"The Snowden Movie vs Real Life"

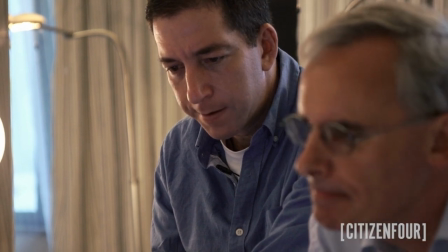249s
There are moments of shaky handheld footage in Citizen 4, but they're relatively short and constrained.
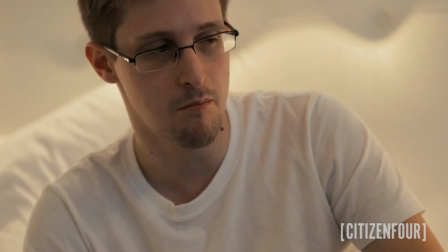257s
A majority of the footage in the documentary is fairly steady. Her documentary actually appears fairly cinematic by some standards.
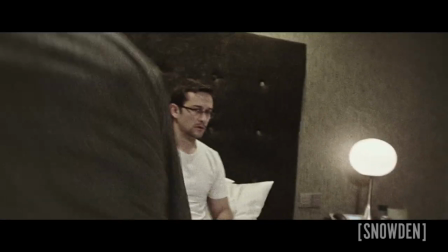265s
Stone uses shaky handheld footage to indicate to the audience this is documentary footage.
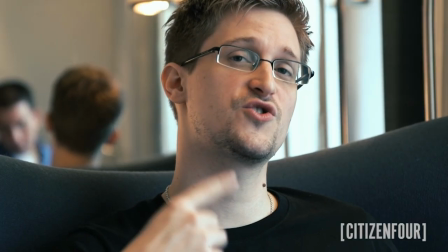272s
Laura uses steady, well-framed and lit shots to give her documentary a more cinematic and dramatic feeling.
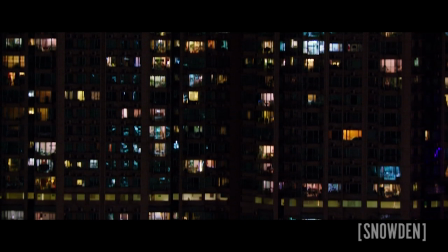279s
The lines between the narrative form and the documentary form are blurred.
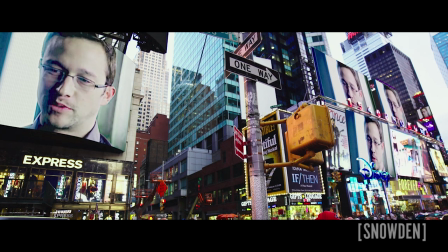283s
The exteriors of Hong Kong serve as excellent transitions in both the movie and the documentary,
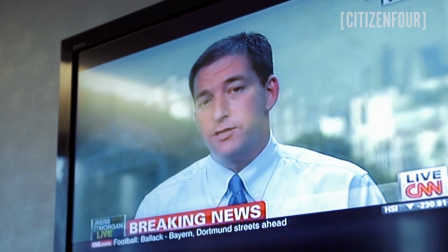290s
and both use news programs as a means of exposition.
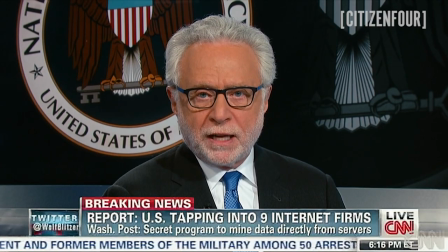293s Internet companies including Microsoft, Yahoo, Google, Facebook, AOL, Skype, YouTube, and Apple.
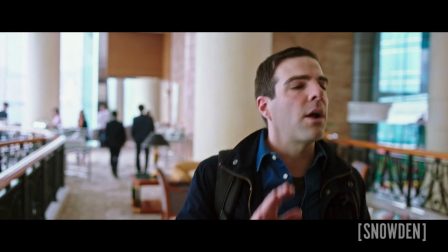300s
With reality TV, YouTube vlogs, mockumentaries, and historical dramas,
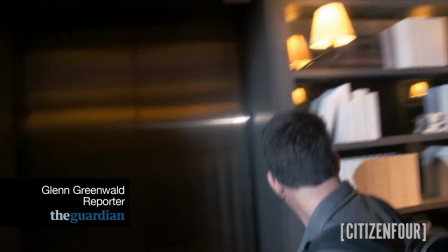305s
the lines between documentary and fiction have become increasingly blurry.
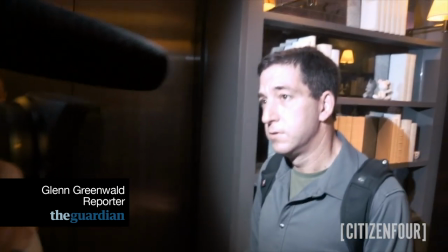310s
While I think Oliver Stone is mostly responsible in his fictionalization of this story, as viewers we need to be smart and discerning.
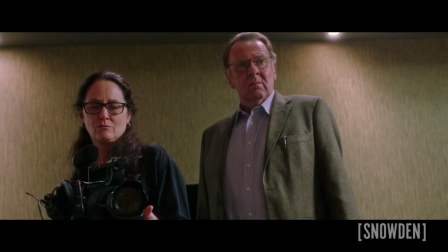319s
Fiction can look like reality, and increasingly reality can look like fiction.
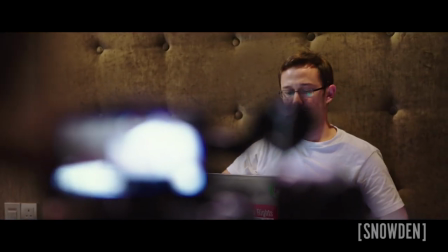324s
We can't simply judge the authenticity of something in a film by whether it feels genuine and true to us as the viewer.
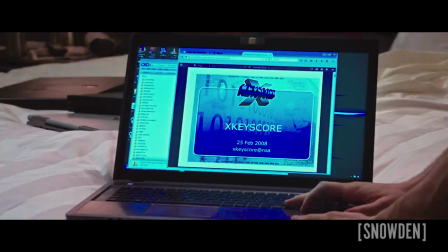330s
Even when they're mostly factually accurate, like Stone's movie, adaptations from true stories are still fiction.
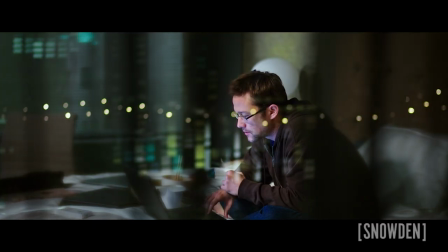338s
Many contemporary dramas are attempting to inform us in engaging ways, and documentaries are becoming more dramatic and enticing.
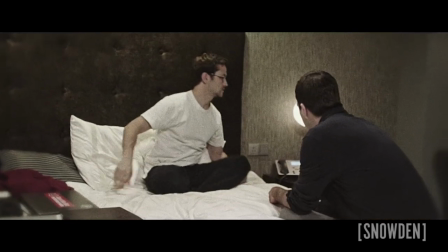346s
As audiences, we need to view both with a critical eye.
Yes?
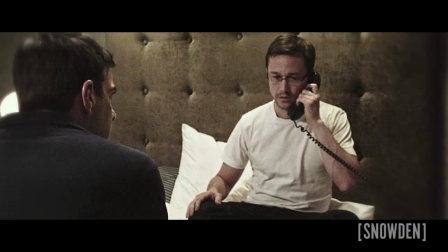353s No, I don't. Okay, thank you.
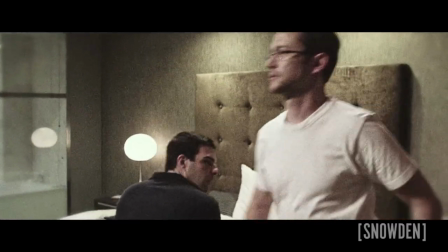361s Asking from a turndown service, she said the do not disturb sign was off the door.
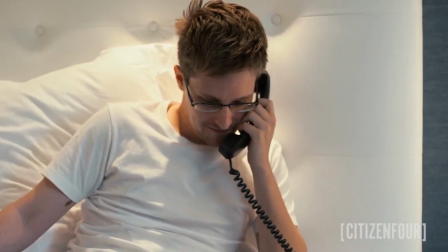368s Hello? Yes? My meal was great, thank you very much.
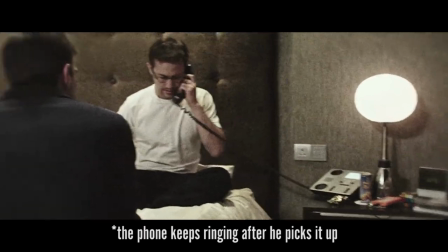376s Yes?
I'm Thomas Flight, this has been another video for Off The Screen. If you enjoyed this video, please consider sharing it, and hit the subscribe button to see a new video each month.